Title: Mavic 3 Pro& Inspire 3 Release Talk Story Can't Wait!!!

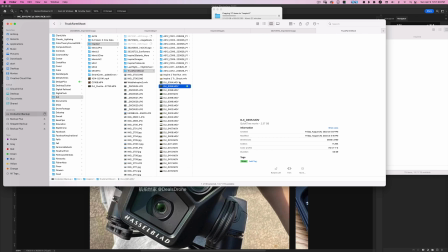(3:35)
like this shot over here a lot of this was probably
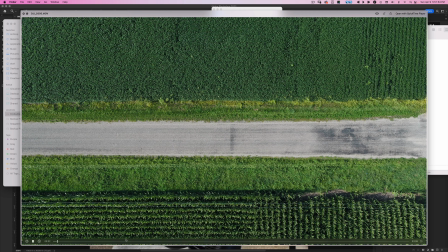(3:41)
a 50 mil lens I believe I used a 25 millimeter Olympus but
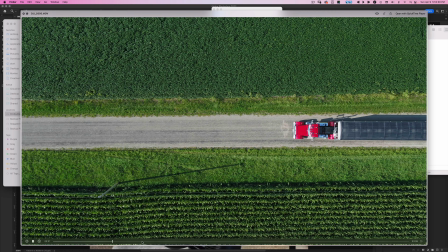(3:46)
if you see it gives you a nice compression and just a really nice feel and
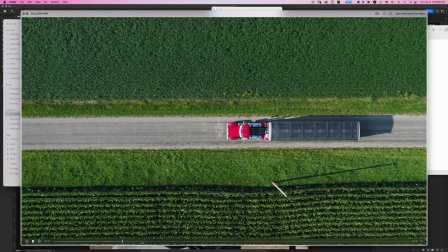(3:52)
everyone doesn't want that typical drone ultra wide look especially if you're working with the DP or you're working on bigger jobs they want you to have something with some flexibility
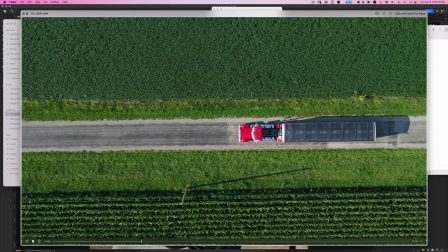(4:02)
and that's why the inspire 2 is such a great drone because you can have different lens options and that's a whole other thing so the inspire 2 was
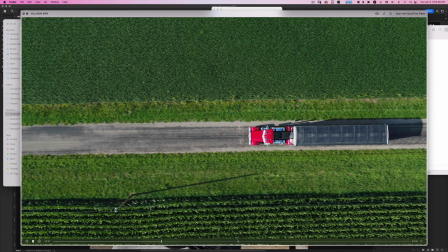(4:13)
amazing and it still is amazing it has old technology
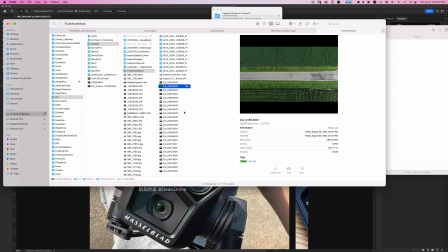(4:18)
like light bridge for the transmission so i would imagine the inspire 3 if we go back jumping around a
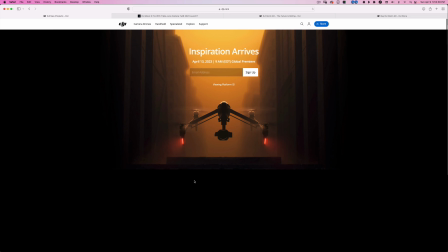(4:24)
little bit this is going to arrive on april 13th which is only 10, 11, 12, four days away. So that's pretty darn amazing that this guy is coming out and most likely it's gonna have
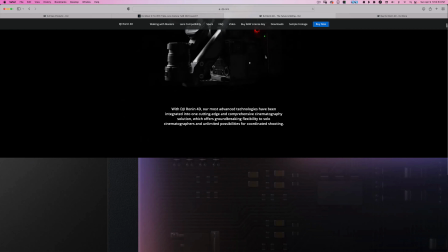(4:39)
the ability to use the Ronin 4D like the X9 lenses.
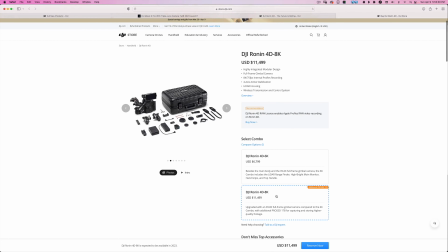(4:45)
So I would imagine that's gonna be the case. So as you see here, we have the X9 8K and the X9 6K. So I'd imagine it's gonna be some kind of variation with that, with newer transmission and all kinds of updated stuff to stay current.
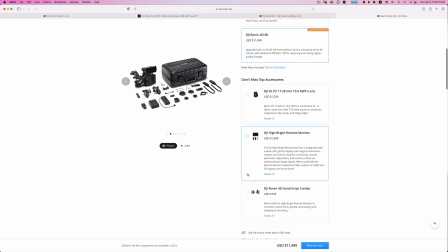(5:01)
But I can't imagine the Inspire 3 being that different than the Inspire 2, other than the transmission, the camera, the lens quality, and I would imagine some other stuff like tracking and all those kinds of things. But it's definitely a killer drone. And I really, really did like the drone.
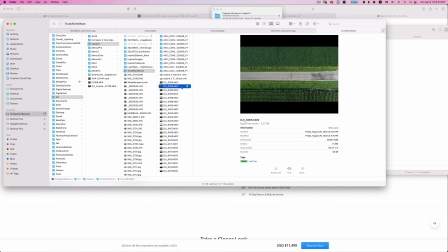(5:19)
I'll show you a couple little things. So as I said, this was essentially a 50 mil equivalent, I believe,
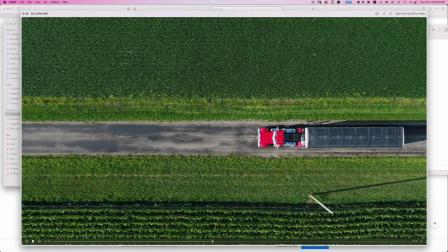(5:26)
and you can see it gives you a really nice compression a really nice look and this is a really hard
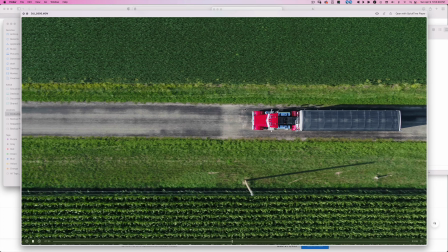(5:31)
shot to get because when you're shooting you got to follow a moving truck and get everything perfect and keep this
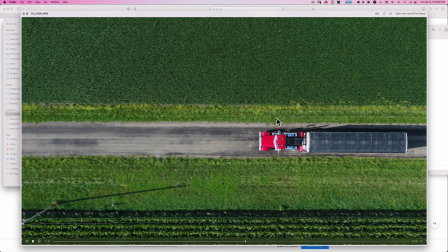(5:36)
little back area breathing room the exact same flying sideways this was a hard thing I had like 20 people looking over my shoulder and was pretty high
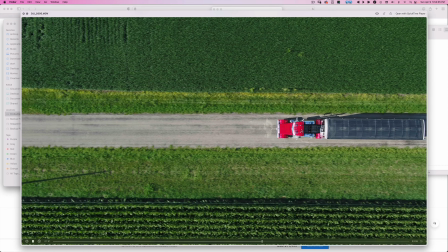(5:45)
stress but regardless got it done wasn't perfect but I got enough footage for them to be happy so that was that but you can see the
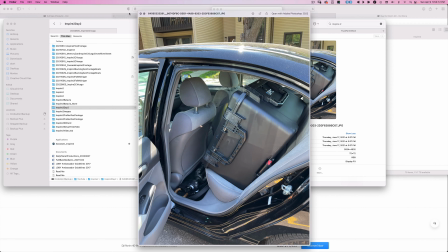(5:54)
inspire 2 you gotta lug around a big
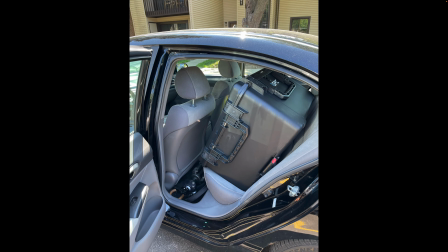(5:58)
gpc case or something like this and it just takes up a lot of
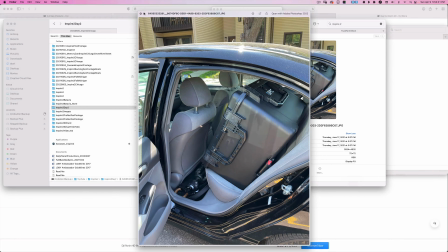(6:03)
room it's not that hard to put together i was able to put it together and get it up and running within probably five minutes 10 minutes tops but i would say five minutes but with the inspire series drones because of the size it just takes that much more energy so if you're seeing a
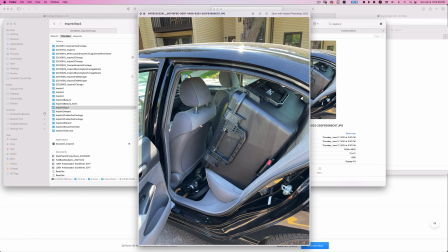(6:20)
shot on the side of the road or something you may not be so inclined to go and grab this huge case if this is the only thing you have with you so if you are carrying a drone like this i would definitely opt to carry a smaller drone like a mini 3 pro or something just for those little shots
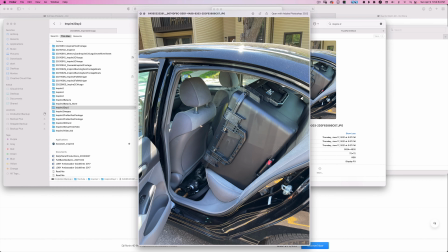(6:34)
that you don't want to have to take this whole behemoth out because it is a pain in the butt so you have that you
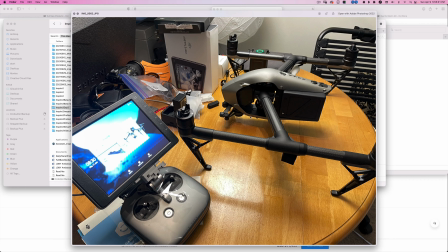(6:42)
know you got this drone so here's the inspire 2 no lens on it but but it's going to probably remain relatively the same. I would imagine the batteries may be improved upon. I would imagine the Cine SSD will be the more current ones that are being used in the Ronin.
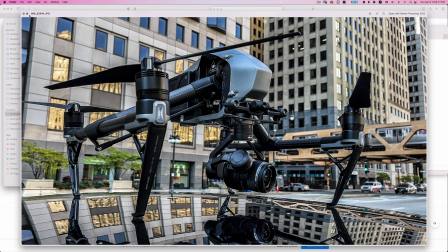(6:59)
What else is there? But I mean, you can see this drone is just badass. I mean, this is the X5S.
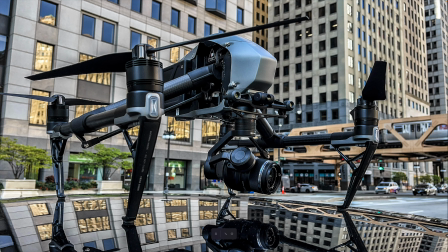(7:05)
I think this was the 25 mil lens that I had on there. So it was again, a 50 mil equivalent.
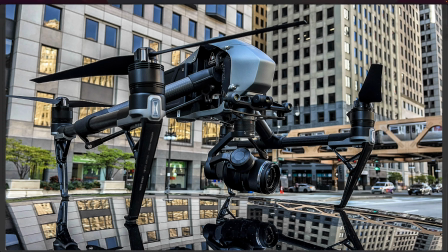(7:10)
And you can see some of the shots. Let me go over here.